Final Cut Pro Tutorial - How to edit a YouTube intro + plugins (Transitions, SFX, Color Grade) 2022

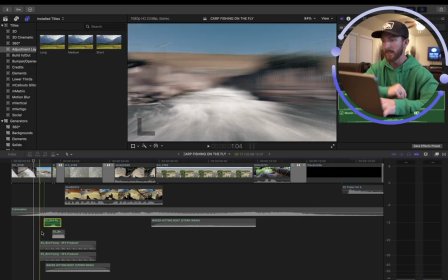(8:21)
Isolate that. So here's the first bird screech, right as that transition hits. Right?
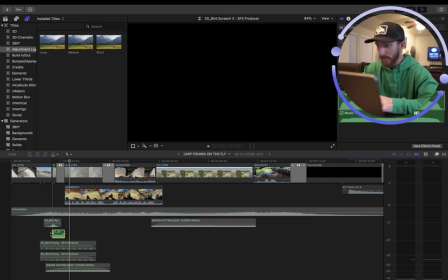(8:26)
Okay, you got that one. Then let's listen to this one. You got this one. So I kind of used those two, okay?
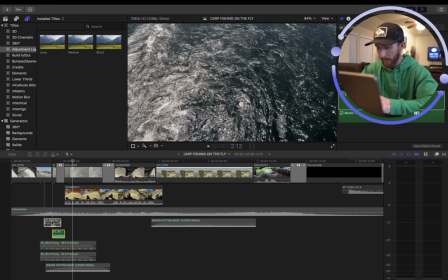(8:32)
So if I select them both at the same time now, I kind of have like stacked them essentially.
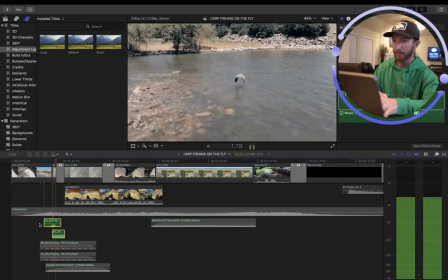(8:37)
So I get like a, you know, just a custom sound effect. Here we go. So it starts off with that rah, and it ends up with the screech, and then you get them together.
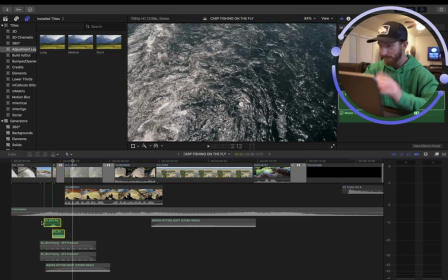(8:46)
Nice little transition as you see the bird fly away, right? Gravy. Then we've got some bird flying sound effects. So let's check that out real quick. So there's birds flying right here.
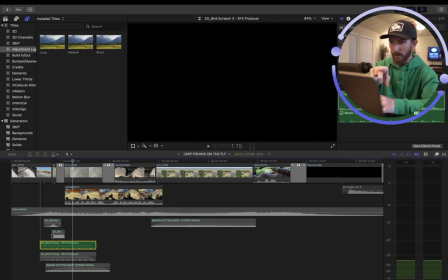(8:58)
You can hardly see because the drone's going by so quickly, but there's some birds flying, and then of course you see the one.
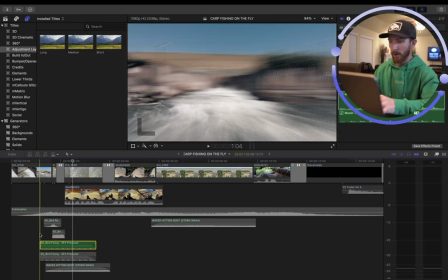(9:02)
And so if we isolate the sound,
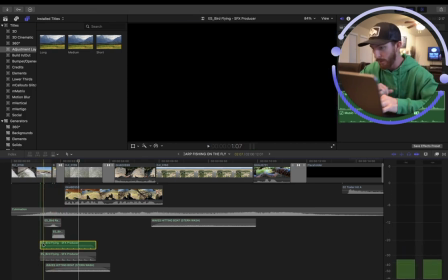(9:07)
so you get a little bit of wings flapping with the bird there. And I just kind of thought it was really quiet with all the other stuff going on, so I added two of them, right? So I just kind of stacked that sound effect. You can see I've got two of them here. Then there's the waves, okay?
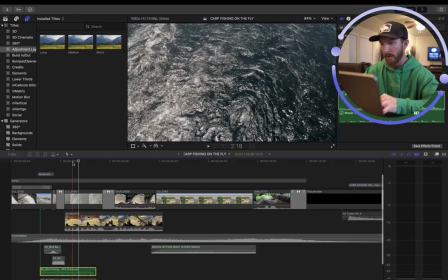(9:20)
This wave sound effect here was added for this shot, okay? I wanted you to hear that rushing water even though the drone is not capturing audio. So if we isolate that sound, right,
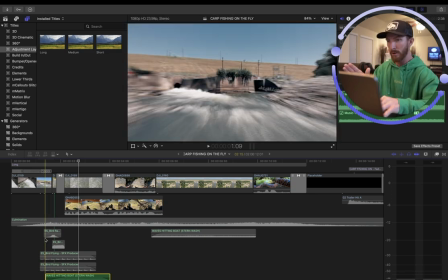(9:32)
you start to hear it right about here
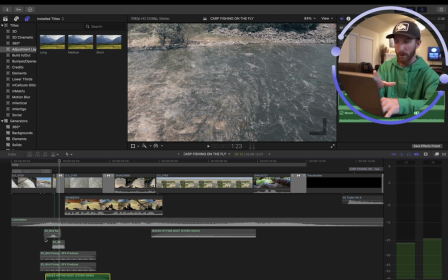(9:36)
with the transition of the bird, then you start to visually see the water flowing, but I just wanted that sound to come in early so your brain doesn't have to register all that at one time, right? You hear a little bit of the sound first. It's nice and easier to
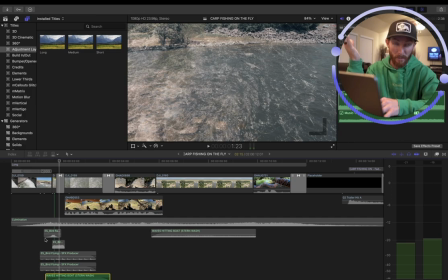(9:51)
makes the transition more seamless in your mind, okay? What am I trying to say?
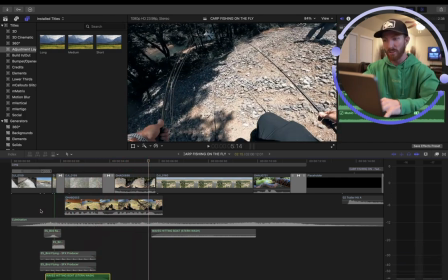(9:56)
See, comes in nice and smoothly. Now there's a quick transition out because with the other sound effects, there's a nice whoosh straight to us on the ground.
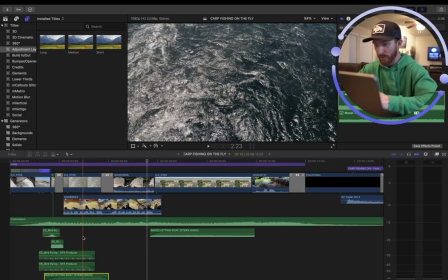(10:04)
So let me unisolate that and you'll catch what I mean. With our first carp on the fly.
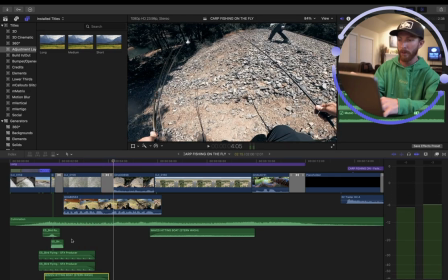(10:09)
Whoosh, and then there's no more need for the water sound effect because we're not over the water anymore. But I do kick it back in right here.
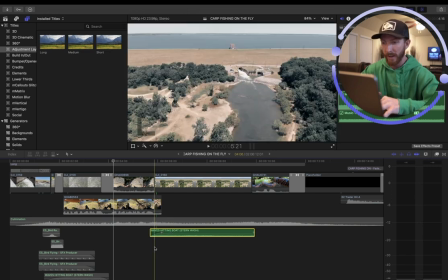(10:15)
So you'll notice I've added that secondary waves effect as we transition to the drone clip again.
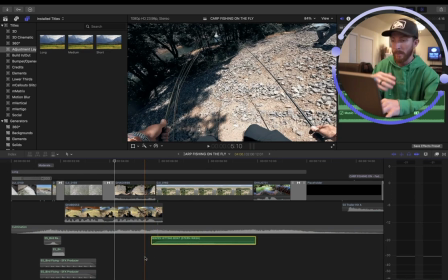(10:21)
Let me play it for you.
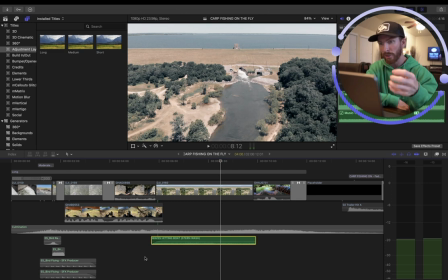(10:25)
So we're just wanting to hear that distant rushing water from the dam that we've kind of already established in the opening shot. And then, of course, it fades out when we get the carp on the fly with that buildup. So we're going to play just the waves right here so you see what I mean.
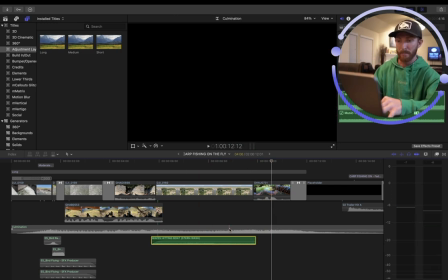(10:39)
Boom. Stops. But it also stops as this buildup, as that whole climactic intro comes to a conclusion here.
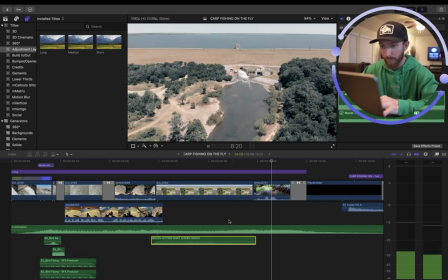(10:45)
So let's play the whole deal. All right.
Carp on.
Wow.
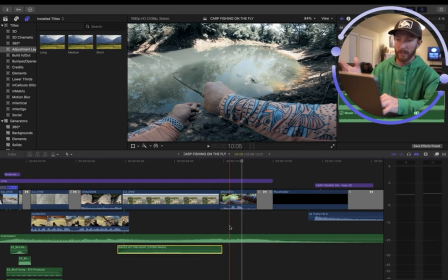(10:50)
Okay, fantastic. Carp on. And then this clip, there wasn't too much interesting right after we hooked up with this carp. He didn't play too crazy. He didn't run like wild. It took a moment. So I just kind of faded straight out and into a dark screen where we added the text with that sound effect.
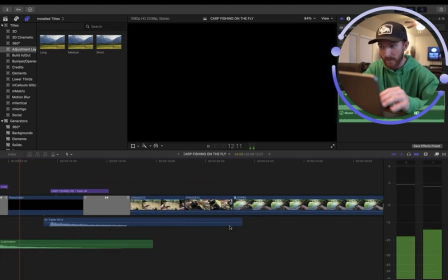(11:06) Carp on.
There we go. Cross dissolve. Boom. And then I had this text. I wanted it to pop up in your face instead of fade in with that sound effect.
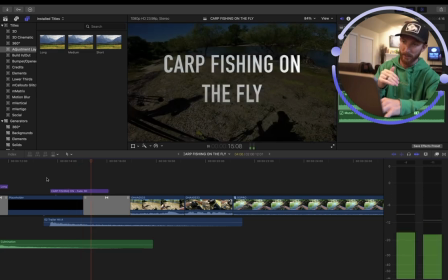(11:17)
So it's just straight to it, but then it does fade out. Okay. So you can adjust that in the settings up here, by the way.
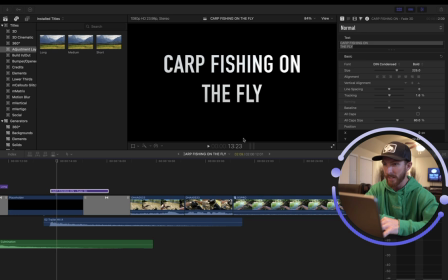(11:24)
So if I move myself and I go to the, anytime you've got a clip selected, so I'm on the text, you're just kind of making all the adjustments up here as you click through. And so what I've done is the fade in duration, I've taken to 0. Okay.
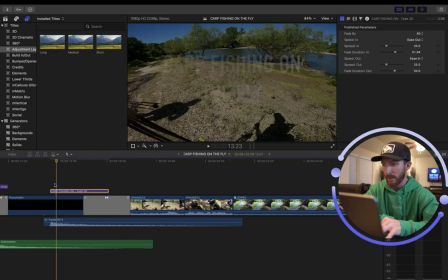(11:37)
So it starts off at like a default. So here's what it would have looked like without any adjustment.
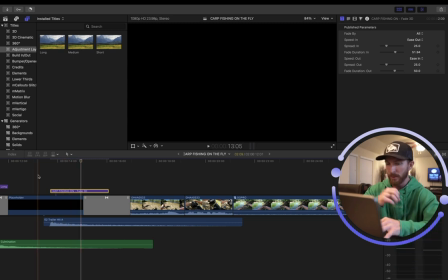(11:44)
So you hear the boom, but it just fades in. It's kind of lame.
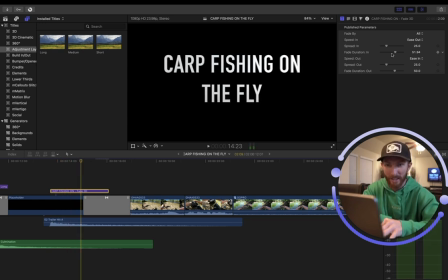(11:50)
So anyways, I took that fade in duration and I just eliminated it.
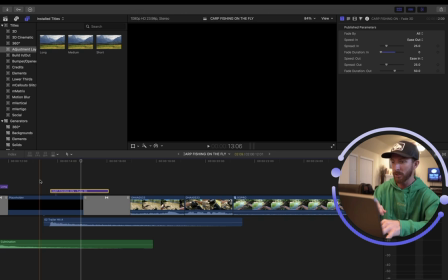(11:55)
So I wanted it to fade out, right, with that slow cross-dissolve transition into the GoPro clips, but I wanted it to be abrupt with that boom, with that hit, right?
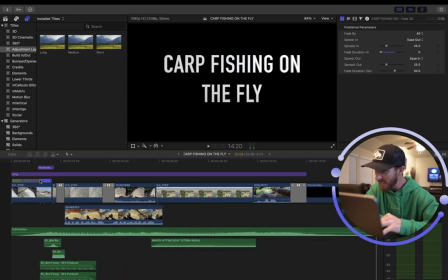(12:06)
End result. Okay. Did I miss anything? I don't know if I missed anything. So essentially, let me mute this.
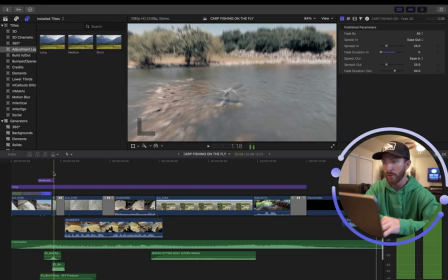(12:11)
We've got the color grade. We've got that motion blur. We've got the few cross dissolve and the one zoom transition.
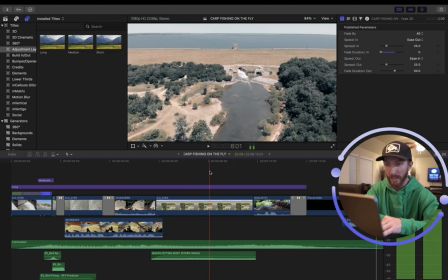(12:18)
We've now got the waves playing in the background so you hear that rushing water.
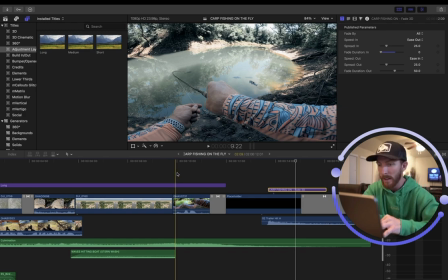(12:23)
Then it all comes to a conclusion when we get that carp on the hook and then it fades out.